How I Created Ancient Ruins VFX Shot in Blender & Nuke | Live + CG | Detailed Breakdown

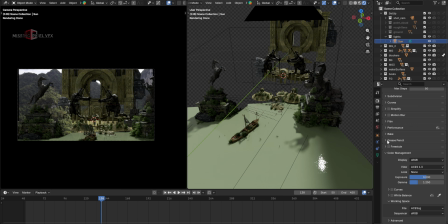So in the world scene, let's remove the transparency. So this is a really basic HDRI.
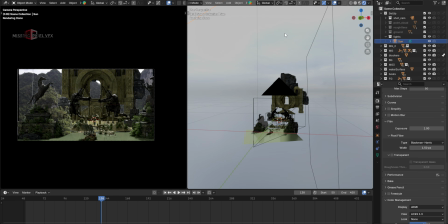I'm using it from Polyheaven. This is the background which almost looks like plate, and then I use the exposure values like 0.6, but this is not really important. The important thing is the sunlight that I'm adding into the shot.
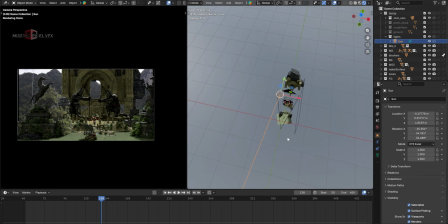Like I added this sunlight here and then placed the angle like it should match the plate, so it is creating some shadows with that angle.
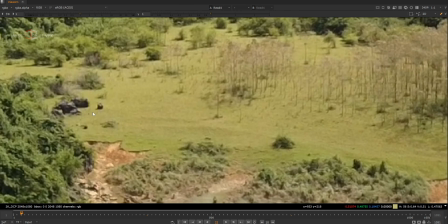If I take a close look in the plate, I can see shadow and the angle of the light in the plate itself,
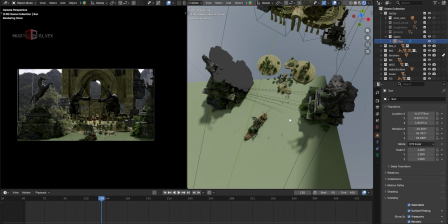so I can take our plate as a reference and add the lighting here in Blender and did overall balance,
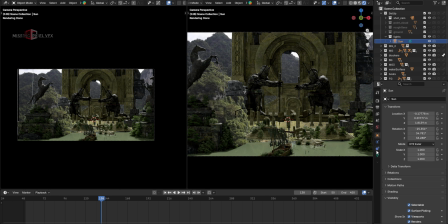like keeping the intensity of that light almost like strength with the strength of 5.
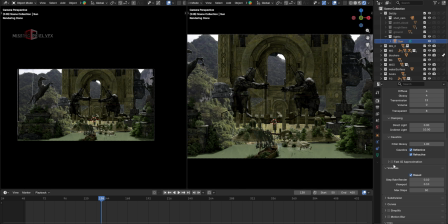And also color management, I used Blender 5.0 has the ACS support now, so this is a really big thing when you work with the Hollywood level shots. So I'm using ACS 1.3 and working space also ACS CG.
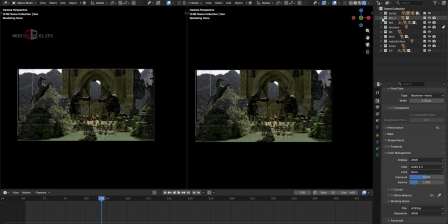So this is the biggest update in Blender 5.0. And then I took all these renders in separate layers, just like what we see here. Whole FG layer is in one layer, and then the boards are in one layer, and likewise all the rest of the layers.
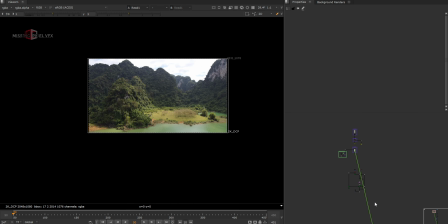Now let's go to the nuke. So these are the track data we already saw. Now let's see all the comp file. So this is my entire comp, which looks like this. These are the CG renders that I used from Blender.
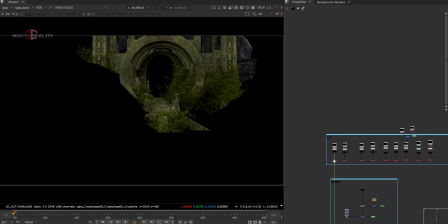So let's go one by one and see all those renders. So this is the background layer, and this is midground.
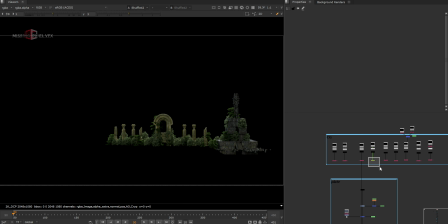Some details in the midground too, like midground 2, midground 3, and something in the FG. And then comes the birds. These birds are generated using the bird I think it's bird generator.
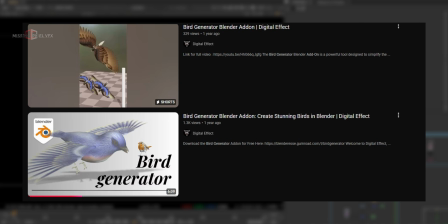It's a free add-on. I'll share the link for this one. It's just you can draw path and it will create the birds.
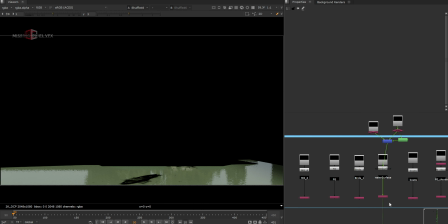This is really simple and very useful one. And this is the water surface with the boat shadowing, and these are the boat.
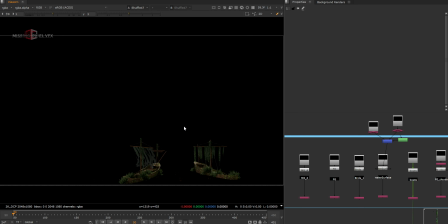I used 2 boats before and I don't wanted to add the screen right side boat. It looks too much in the shot, so I just took only one. And this is the VDBs I used in the foreground. Since it's FG, I wanted to read some dimensions, so I used the VDBs here. And for the background, I just used 2D elements. And this is the camera from Nuke itself.
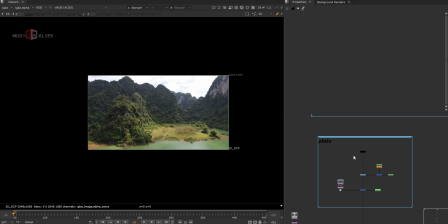Let's see how I did the compositing there using all these renders. So this one scan, I did some grading to the scan. I'll show why I did this grading later. And this one is of course just behind that hole in the background, and added some details in that.
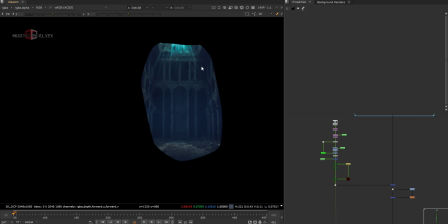Like I took this castle interior image and just added it on top of that. So when I add CG background, we see some interior,
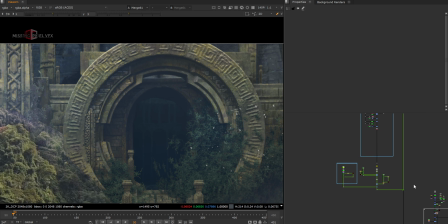and I wanted to add some small details inside it, otherwise it will look pitch black,
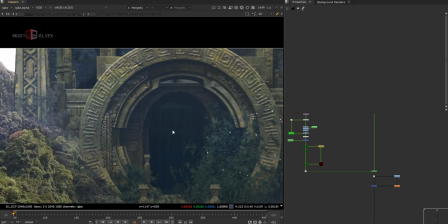just like a black patch there. So I'm just adding some 2D data, 2D information inside that castle.
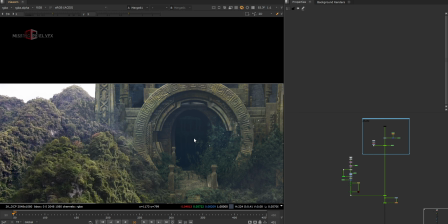So if I don't do this, it will be see-through, and I don't want that, so I just added some constant and make it dark.
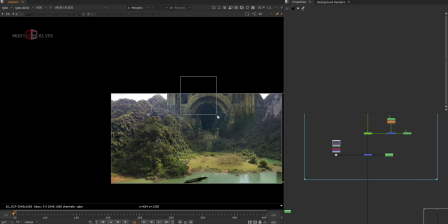And the reason I did this grade, when I did the castle, I can either create some shadowing here in that area, or I can create some brightness here to show that this castle is casting some shadows in, like it's making the shot darker in this area. So with that grade, making that brighter, we feel that because of this castle we have some darkness here in the plate.
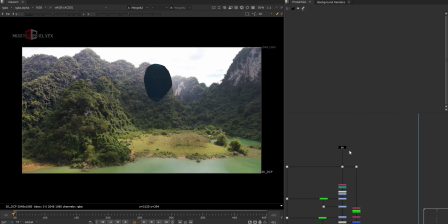So that was the idea. And comes the background layer.
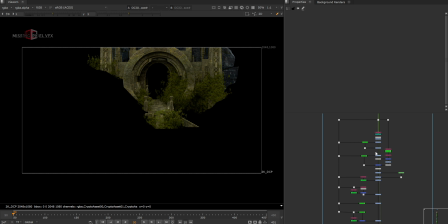I did some compositing to this, like raw render look like this, and then did that compositing thing using crypto mats and all that typical compositing thing.
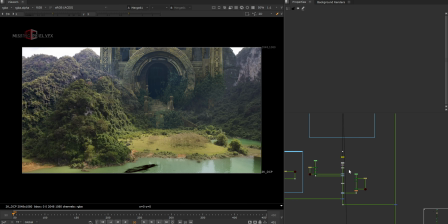I just made it look like to sit with the plate. So doing that black levels and everything definitely helps, otherwise it will look very different. Let me show you that. So if I simply add it as is, it looks too different because we have to match some colors and also the black levels and everything.
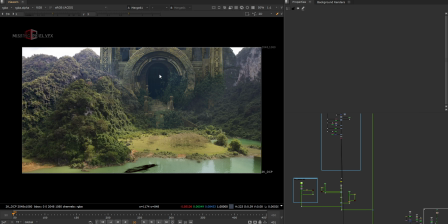So with that, it looks really good with when you match the black levels.
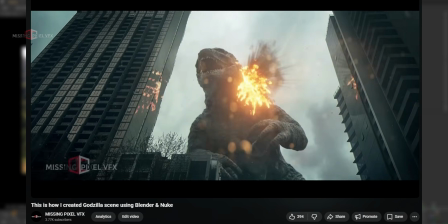Please check out this Godzilla video where I added the information about adding the black levels, on how to use the plate black levels and match it.
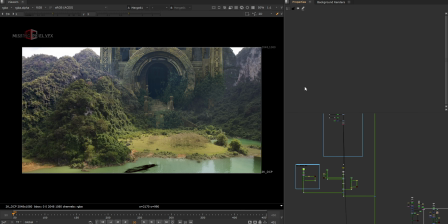It will be very easy and quick, so please check out that and you will understand it. Yeah, there are some 2D birds.
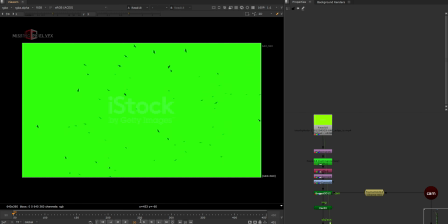This is free footage from YouTube, I think.